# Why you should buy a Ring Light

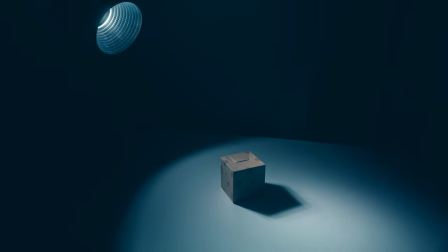466s
When a hard light hits a hill it creates a shadow of the hill. So you have the hill and the shadow of the hill.
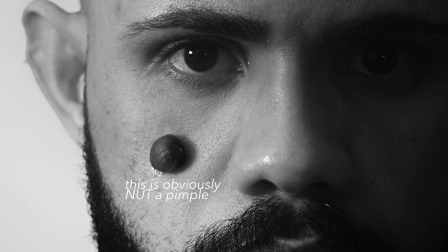473s
So basically, if you have a pimple, which is a hill, hard light will not only make that pimple more visible, it will also make the pimple cast a shadow. So you essentially make things worse because you have the pimple and the shadow of the pimple. If you use a softbox, however,
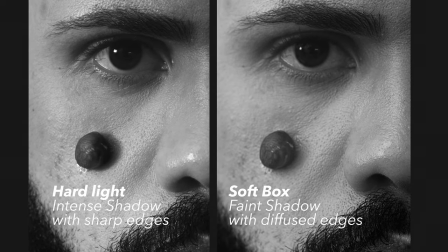488s
the intensity of the light hitting the pimple is reduced and the shadow that is cast is so soft that you don't even notice it. If you understand this properly, it's gonna help you find your light in different situations. Softboxes come in a wide range of sizes and prizes. You don't have to splurge on something expensive in the beginning.
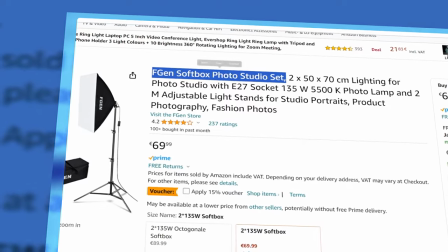507s
I would recommend the FGen Softbox Photo Studio set just because I've used it in the past and I think they are a pretty good deal. But really, any sort of softbox should be okay.
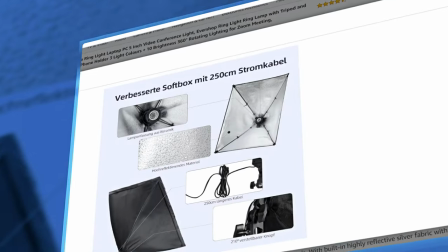517s
The FGen Softbox set includes two softboxes with reflective interiors and a 2.5 meter cable so you can plug it in easily.
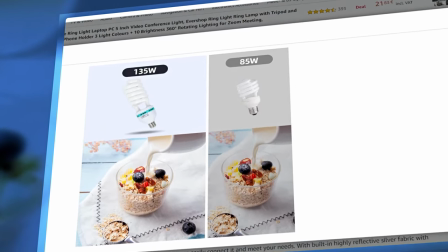525s
It also comes with two lamps that are 135 watts each. That is bright enough for a talking head video.
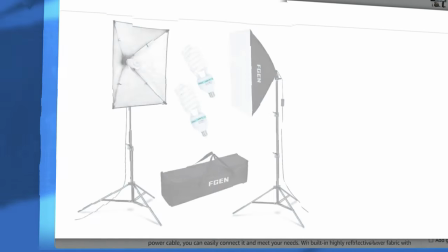530s
It comes with light stands and a bag where everything can just fit. So it's easy to set up and it is portable. Now I am not sponsored by this company. This is just an example. So go out there, explore and find a softbox that you like and you can afford and like fits in your room or whatever. Just it has to be a softbox. If you already have a ring light, that's fine. You can still use it as you would use any other light just not in front of you but from the side you can use it as
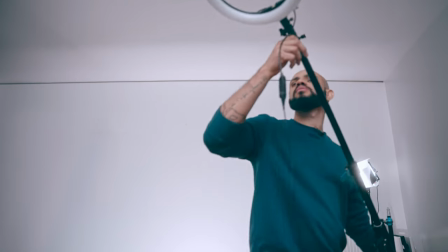559s
a contour light from behind you can use it as a top light if you can find a way to hang it up safely and also as a background light or you can turn it into a softbox I have a video on how you can do that where I also go more into detail on the different ways you can use a ring light so check out that video and thanks for watching this one and if you got value from this video please like and subscribe because it helps me with the algorithm thanks